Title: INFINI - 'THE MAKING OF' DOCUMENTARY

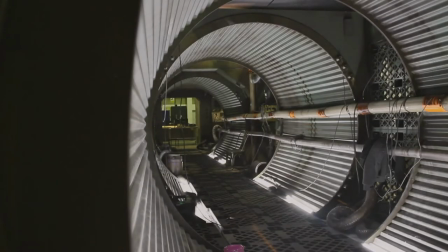(24:54)
You know, when you walk through it and the way that Carl has lit it and the way that the beams of light come through,
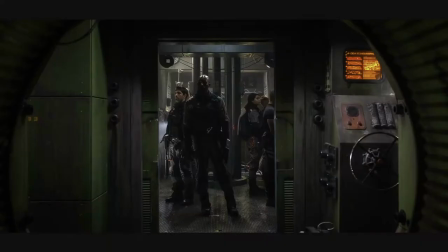(25:00)
the smoke and the pipes and the gauges and the dirt and grittiness, it's just amazing. You know, it's hard to not believe you're here. You know, testament to the art department on the film, and those guys worked literally round the clock. These guys worked no sleep, days on end, all through the weekends. There was never a point where our department were not on the film working for it.
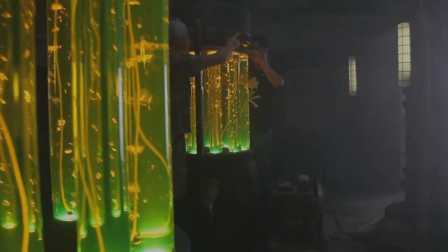(25:20)
You know, scenic, the dressing of those sets, you know, on the budget they had, it was just an insane undertaking for every department,
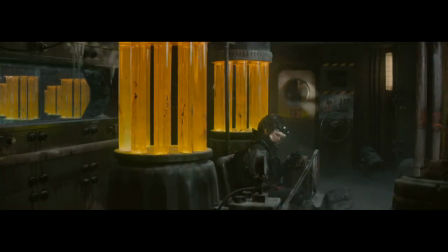(25:26)
but art department on this film went so far above and beyond the cause. And when you watch the film, you know, again, you see it all on the screen. You see what those guys did, it was fantastic. When we first arrive on the planet, for instance, it's in deep freeze.
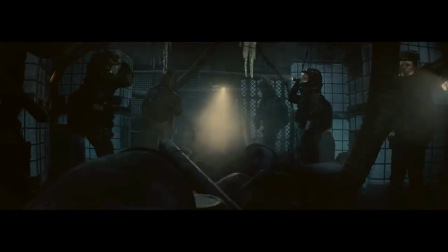(25:41)
So we have icicles, we have fog suggesting that.
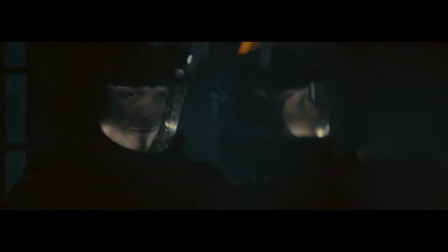(25:45)
And of course, a lot of that has to do with the coloration of the film.
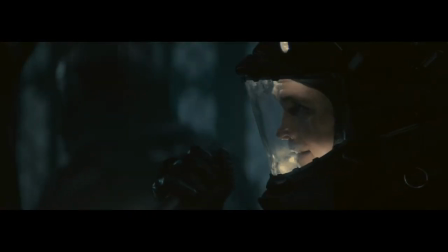(25:50)
And Carl, at this stage, there's a blueness about it, there's a coldness about it. It's a great part of the process, the craft, is this exchange of information about the color palette and the lighting effects and so on. The lighting in this film is very unusual because I didn't have what I really needed to light these sets.
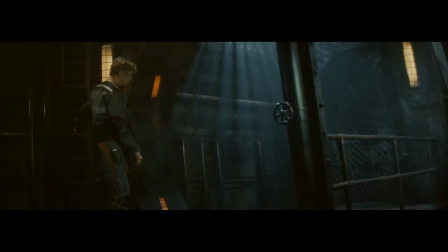(26:11)
There was 21 sets altogether, and some of them were quite large, and because of our budget constraints,
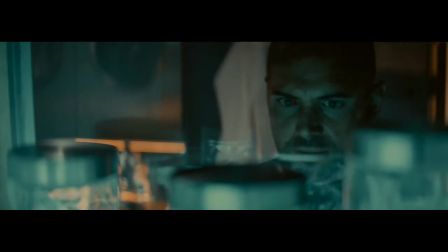(26:18)
pretty much half the sets were lit with Red Heat open face lamps and Blondie open face lamps and Rock and Roll Park hands, and I think really ideally they weren't suited to what I needed, but we managed out of that to create a look that suited the story, and it just kind of worked.
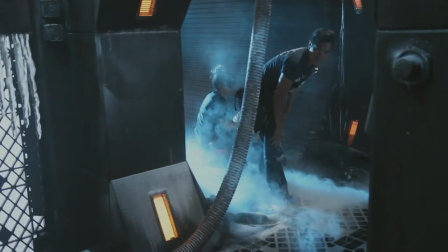(26:37)
Everything just came together and worked. Things like fog on the ground, smoke in the atmosphere, a lot of the general things that you kind of take for granted in these type of films, but were huge undertakings on a daily basis,
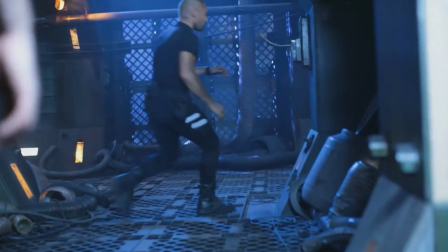(26:50)
when especially with the shooting style that we had, which was very sort of run and gun and very reactive to what was happening.
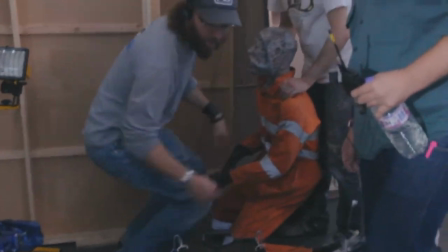(26:56)
And I think for all the departments that was a big sort of challenge to have everything ready all the time. So whatever we needed was sort of there. If we wanted to go over here and do this, we could do that within reason.
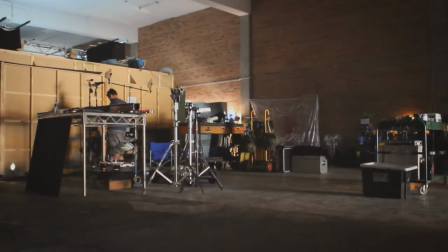(27:09)
So after navigating our way through a very hectic pre, we finally got to day one.
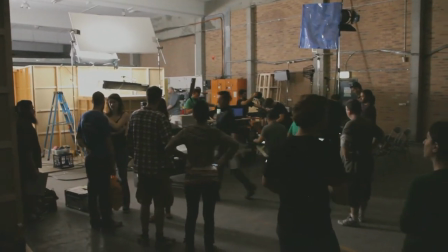(27:14)
And we had Whit Carmichael and our director say a few words to rally the troops before we kicked off.
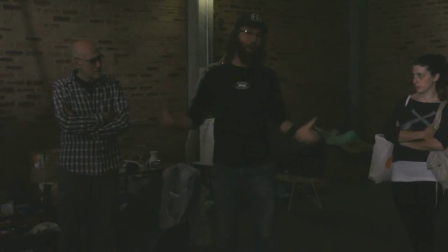(27:20) Whether this is a moment that you're passing through in your life, or it's a defining moment of your career, or whatever this is going to be, it's going to be something special whether you like it or not.
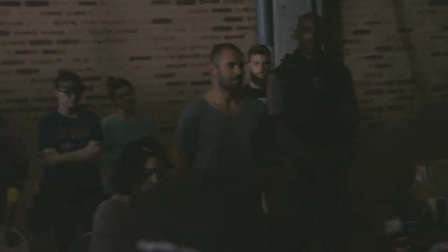(27:29) My name's Whit. Today you're going to meet my son, and you're going to meet my beautiful wife.
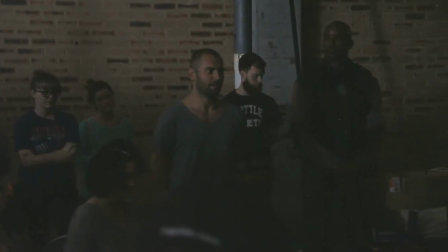(27:38) And then in the next 2 months, all hell is going to break loose.
The easiest set that we had to build was the apartment, and so that was up first,
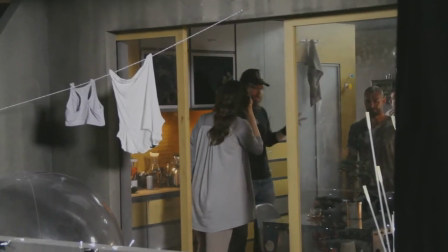(27:48)
which is not really what we wanted to do because it was the start and the end of the film.
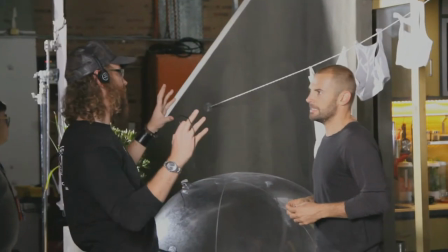(27:53)
If you think about the emotional journey that Dan has to go through, or Whit, it's not ideal to shoot in the first week.
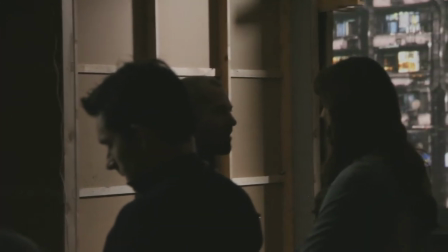(28:00)
It was never going to be a simple first day.
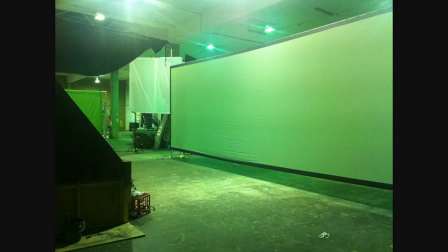(28:02)
Just to add a bit more difficulty to it, we had our first in-camera visual effect, which was the rear projection of the exterior of their apartment.
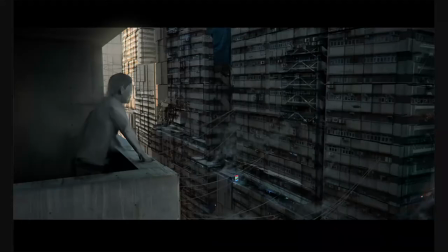(28:10)
This had gone through several iterations, just trying to find what the world of tomorrow would look like. And so we worked up some matte painted city views from the balcony of Whit's apartment and projected those in the studio.
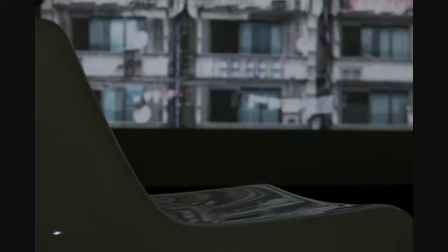(28:25)
And it was fantastic because it gave us interactive reflection on the glossy surfaces and people's eyes,
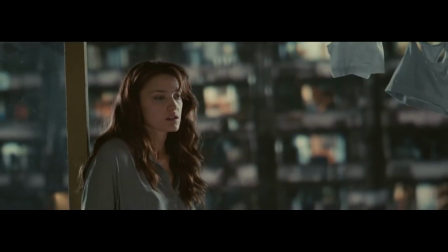(28:30)
and let you have, say, out of focus foreground element, super soft, still with the background not only behind it, but actually wrapping and refracting through. First day on the shoot, and it was pretty emotionally harrowing, and you know,
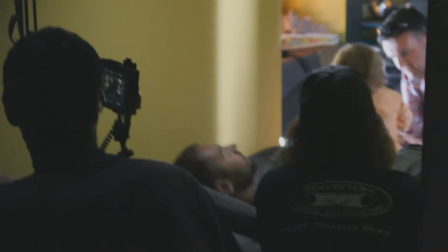(28:47)
I had to shoot Whit's beginning of Whit's journey and the last scene of the movie, morning one, and you know, I could never have imagined what I was going to go through in the couple of months after that.